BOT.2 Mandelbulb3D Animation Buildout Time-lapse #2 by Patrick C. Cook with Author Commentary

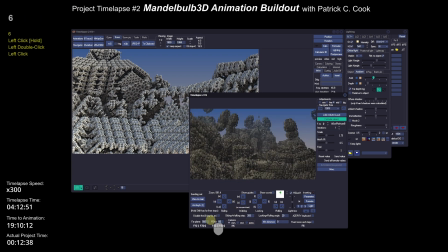[4:24]
I'm not entirely certain what my animation is going to look like.
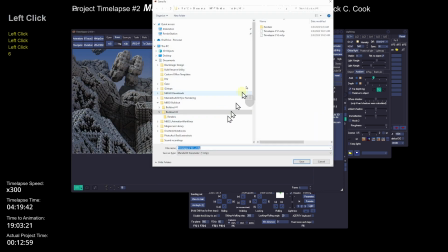[4:28]
But what I am looking for is a Mandelbulb scene that will give me a variety of shapes.
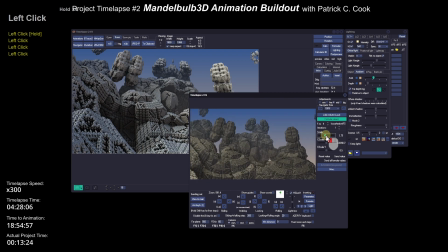[4:37]
Shapes that I can fly around, that I can fly through, that I can fly by. Okay? So I'm looking for a variety of shapes in my Mandelbulb scene or object.
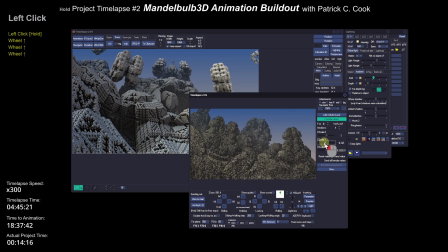[4:55]
Now, and so I'm experimenting with the properties of the various formulas. I'm changing the scale a lot because I'm more interested in how the
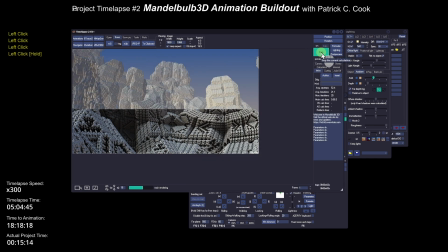[5:13]
the shape is varied. And I want the Mandelbulb object large enough where I can animate through it,
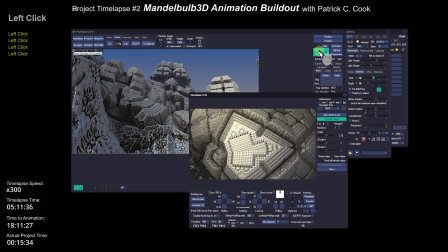[5:23]
but I want it also interesting enough where
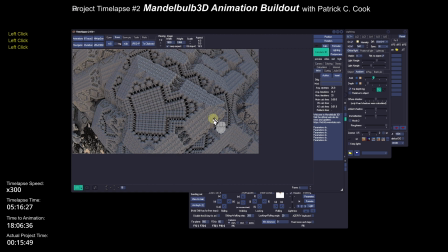[5:27]
every flight path that I choose to take will give me a new
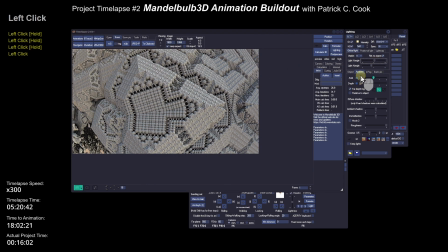[5:33]
Mandelbulb scene.
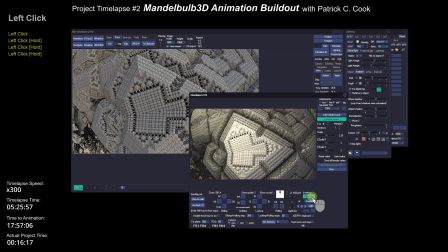[5:36]
All right, so that kind of a varied pattern is what I'm looking for.
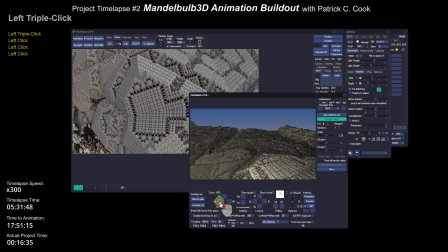[5:43]
I want something that's interesting, varied, different shapes, different sizes, to give me a really good playground for an animation.
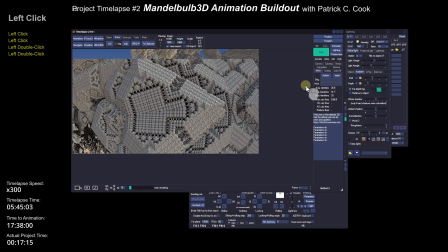[5:55]
So what I'm doing right now is I'm just looking for a good place to start the animation.
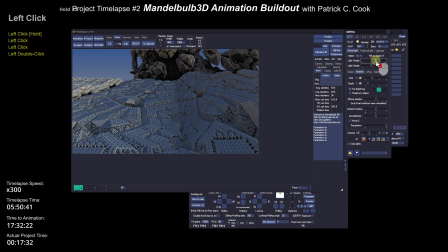[6:03]
I don't want something that
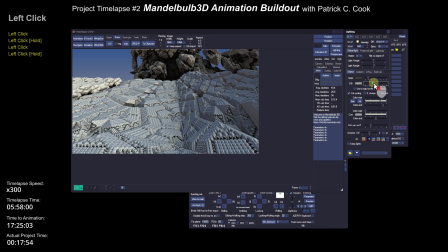[6:08]
is boring to start the animation with. I want to get close up there
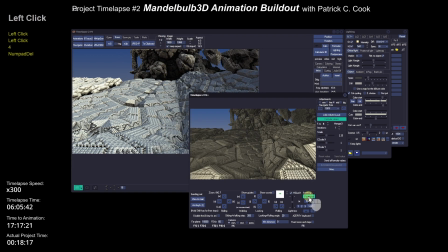[6:15]
and see whether or not I can get a good starting place, an interesting place. So when the animation opens up, the viewer says, "Oh, that's interesting." You see, and so to get some of that open area there, we think of it as sky,
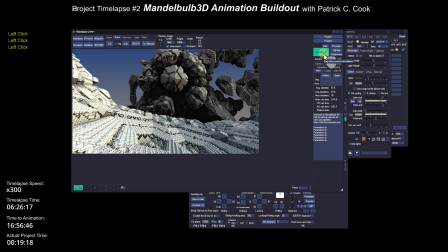[6:35]
but in reality, it's just there's just no object there. It's transparent, but we can think of it as a sky area. So I'm still working on a good starting point for my animation.
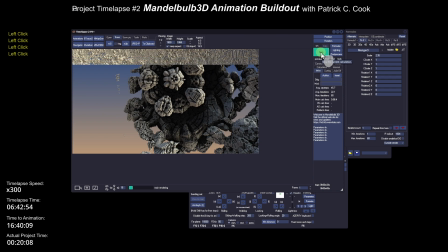[6:52]
Now, I haven't fully defined the colors and the lighting of this Mandelbulb object.
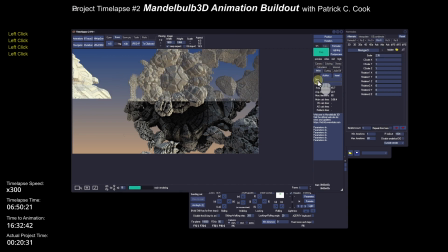[7:00]
I am still looking for shapes and a good starting position.
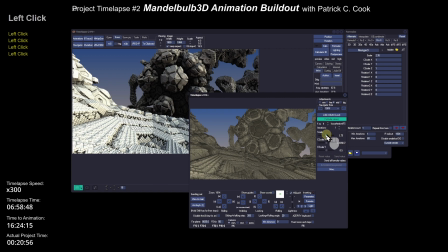[7:10]
And so I'm still modifying the properties a little bit. Again, I'm trying to look for some interesting scenes, not just the starting scene, but I'm thinking about the whole animation.
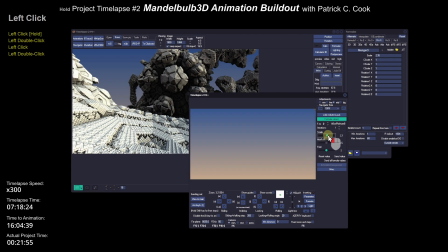[7:28]
All right, so we just kind of look around a little bit, see whether or not the Mandelbulb object is holding its own.
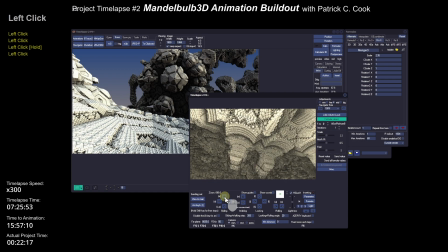[7:37]
I don't want to set up a scene and then
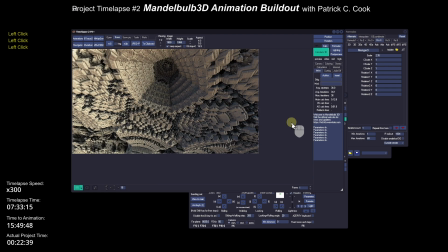[7:44]
look to the left 45 degrees and find out that the whole scene just fell apart.
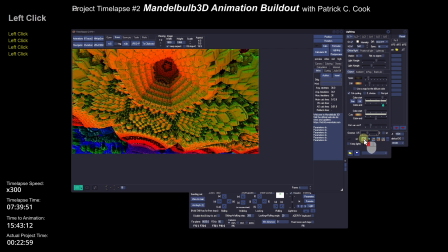[7:50]
So I'm looking for a consistent scene that I can animate through. Now I can pay attention to the coloring.
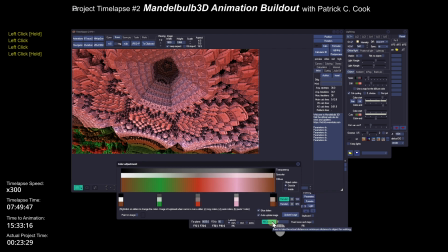[7:59]
I got a scene that I think will be a nice animation venue.
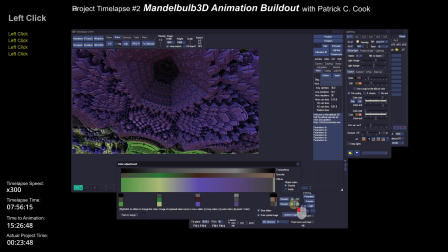[8:07]
Now I'm looking for the colors. Now, I'm being lazy right here.
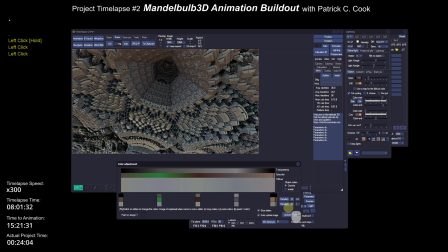[8:12]
I'm just allowing the Mandelbulb3D application to generate colors at random.
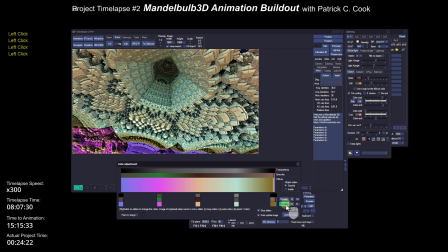[8:18]
I'm not doing this to make the software be the artist.
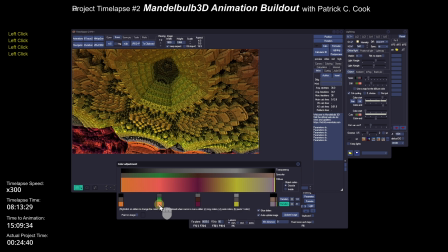[8:23]
I'm doing this to give me a good place to start. That's all I'm doing.